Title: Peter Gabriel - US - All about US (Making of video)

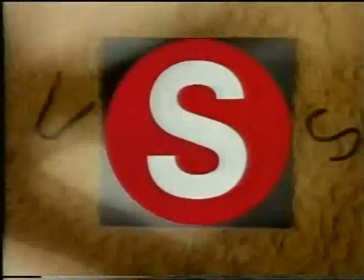69s
The new record is called Us. Us as in two people, relationship, and us as in all of us, as in people.
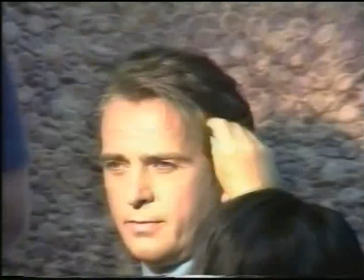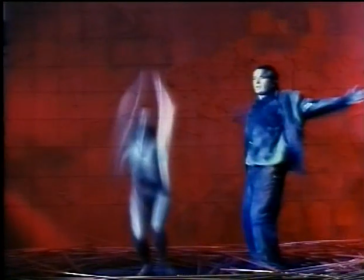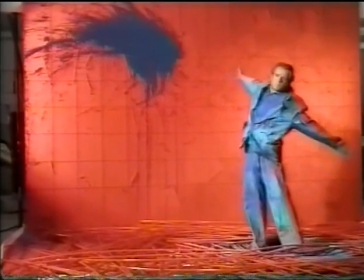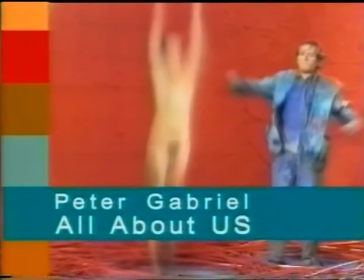A lot of this record is to do with relationship stuff, because in terms of marriage breakup,
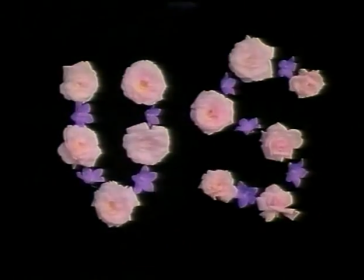122s
and then another relationship after that, which also broke up. And I had to look inside myself and find out really, you know, what was going on and what was going wrong.
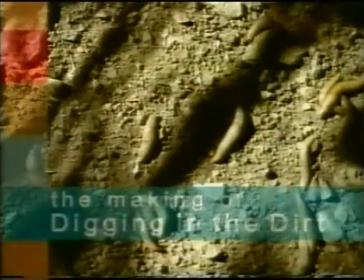131s I feel it in my sex, that's the place it goes.
I think the digging in the dirt image is very much about layers, you know, like a dog getting carried away, digging in the earth. Well, probably the start of the video are the snails that open the piece, but there's also slugs for the underground scenes, and wasps and flies. And maggots. The species of snail that was used in the digging in the dirt video was one called Helix aspersa.
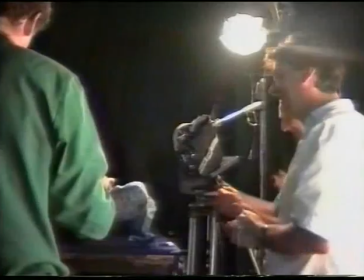173s
The snail sequence is great because it actually developed a lot further than I'd originally intended it to, mainly because Peter's such a great guy to work with and he doesn't know when to say no. They have a very complex jaw, which is a bit like sandpaper. Initially, we were just going to have snails crawling over his ear. Sandpaper moving in the way like a chainsaw moves.
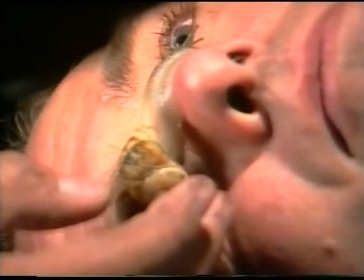199s
Sort of didn't seem to mind that, so it started crawling over his eye. And these little teeth will actually rip into flesh.
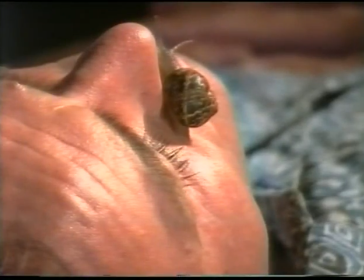208s
And then it was crawling over his mouth. So that sort of scene developed a lot more.
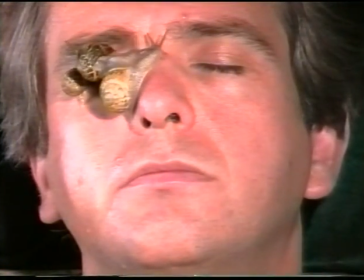214s
But there are also other elements to those shots, and some of those are the most layered images of all,
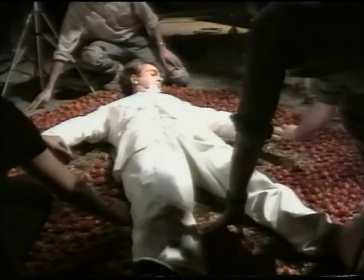221s
up to 9 layers of information, all shot at different times, grass growing, creepers growing,
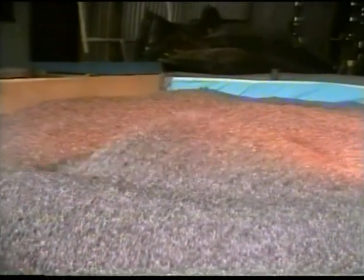227s
time-lapse skies, time-lapse backgrounds, a whole variety of different images. At one extreme, we had things shot at amazing high speed, where the film was running through the camera 500 frames every second.
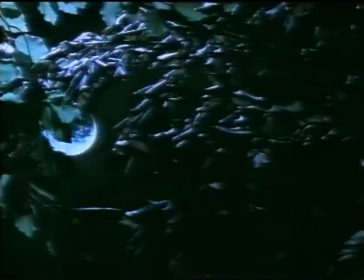241s
At the other extreme, there was just one frame taken every 7 hours.
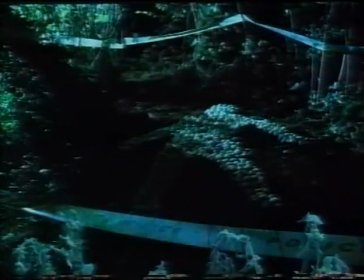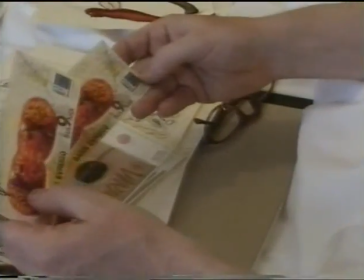253s
Zush was brought into the project because Peter had always been interested in his work.
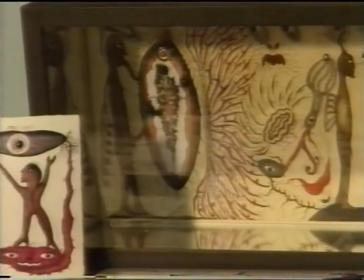259s
And again, it was something that he felt expressed what he was trying to say.
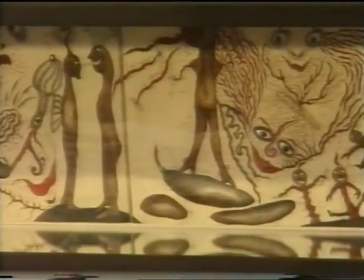264s
He felt that Zush's images were very, very powerful as being sort of expressions of the psyche.
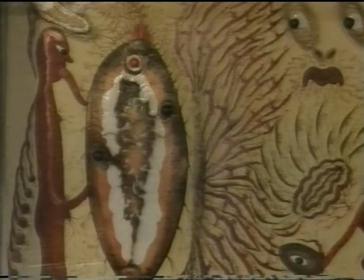274s
Slightly deranged, slightly wild. And he wanted some of that element within the film. I was trying to get something sort of angry and murderous in a way.
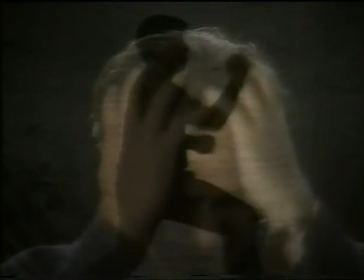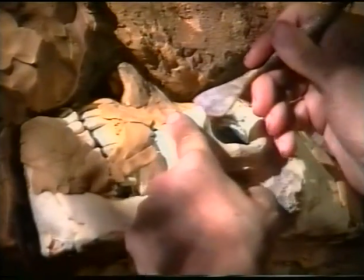295s
It was to take those characters and animate them,
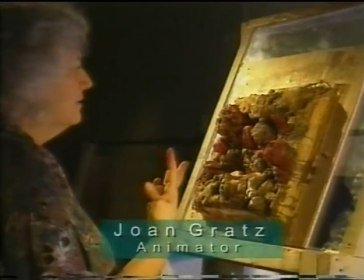298s
but because they had a very graphic style and clay animation is really three-dimensional,
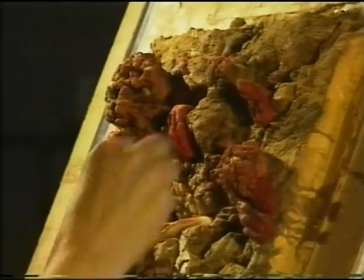305s
I had to work out some kind of characters that would communicate the
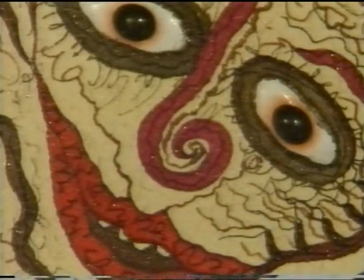309s
essence of his characters and yet work in a three-dimensional world.